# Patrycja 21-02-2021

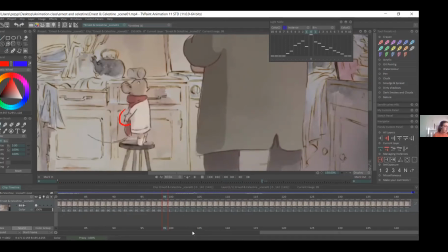Eller ne söylediğimize göre, onun vurgusuna göre hareket ediyor. Burada farenin kolunun hareketiyle söylemek istediği şeyin bağlantısını görüyoruz.
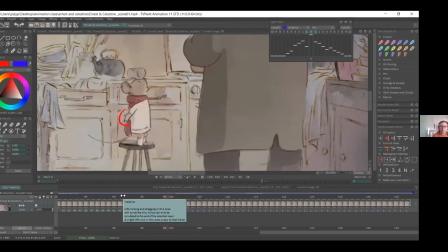So, yani burada what derken mesela kollarını arkaya doğru uzatıyor. Yeah, so depending on like the dialogue and the meaning of it, you can move your hands up and down or like point at people or objects.
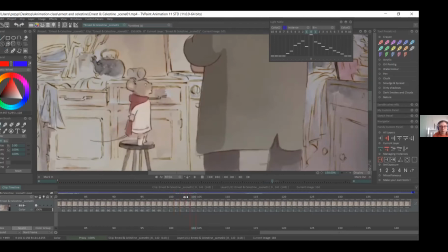Evet, diyaloğun içine göre elimizi yukarı aşağı oynatabilir ya da herhangi bir karakteri ya da bir obje gösterebiliriz. Bu karakterde de bu şekilde omuz ve el hareketlerinin işleyişini görüyoruz.
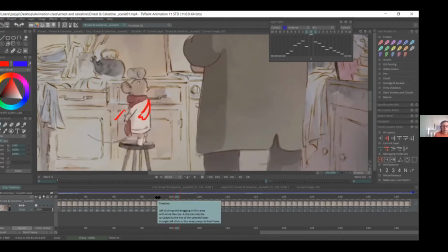So I was saying before that you can always have an emphasis of maybe like the second arm pointing down, so you have both arms pointing downwards,
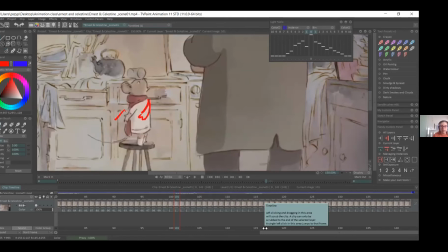to add to what the dialogue is talking about. Evet. Evet, burada iki elinde aşağıya doğru uzandığını, aşağıya gösterdiğini görüyoruz.
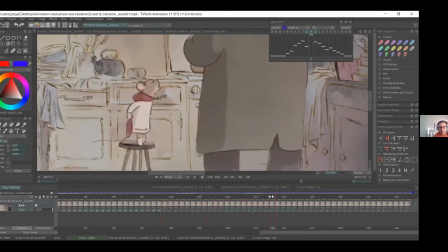So, and then, she goes back and then again prepares to,
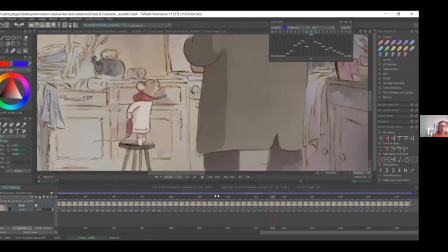talk to the bear, like, is this it? Is it because of what, like, the norm is? And as she does, you have the hand, it's, open, and then it turns slowly so you can see the outer part,
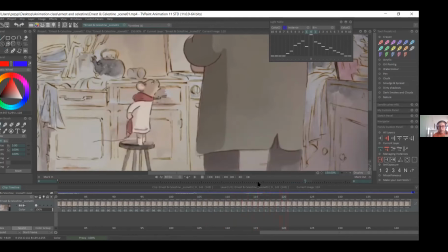and it balls into a fist, and then it goes back out again. But as she changes her posing to, argue basically with him. Evet, burada karakterimiz
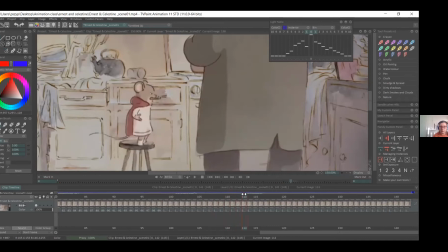pozunu birazcık değiştiriyor. Çünkü karşısındaki karakterle tartışıyor. İlk önce elleri oldukça gevşetiyor. Vücut hareketinde bir gevşeme görüyoruz. So again, you can see that, she
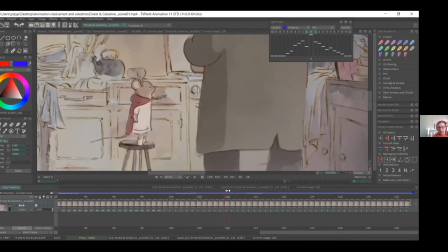eases slightly out of this pose. Evet, burada şu pozdan bir ease out halini görüyoruz yavaşça. And then again, she goes down, so you have the kind of breakdown and a small anticipation.
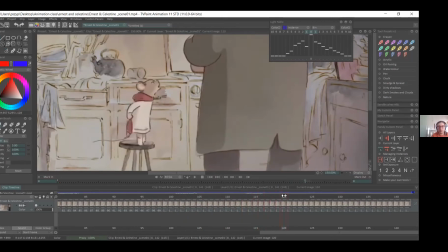Burada aşağı doğru gidiyor. Burada bir breakdown ve ufak bir anticipation var. Karakter tam yukarı doğru çıkmadan önce. So, and again, the same thing happens with the tail.
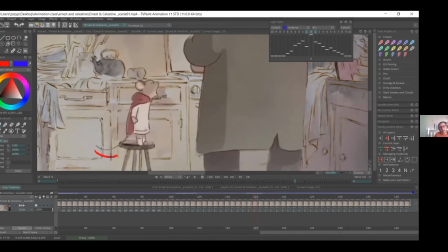It kind of goes up, and then, here it hits down before relaxing. Aynı şey burada kuyrukta da oluyor. Kuyruk hafifçe yukarı doğru hareket ediyor. Tam aşağı relax pozisyonuna geçmeden önce.
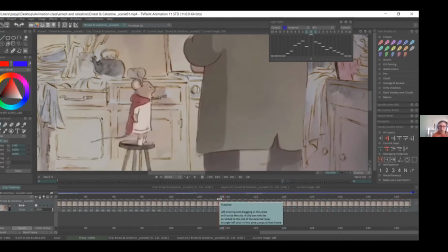So it's not as strong as in the previous pose, because like what she's saying is not as, let's say aggressive. So you don't need it to be flicking like extremely all the time.
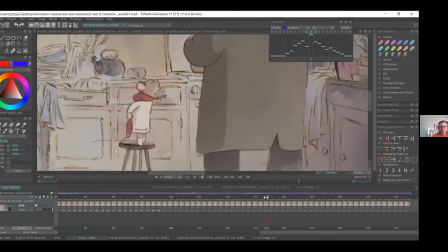Bir önceki pozdaki kadar ekstrem değil burada kuyruğun hareketi.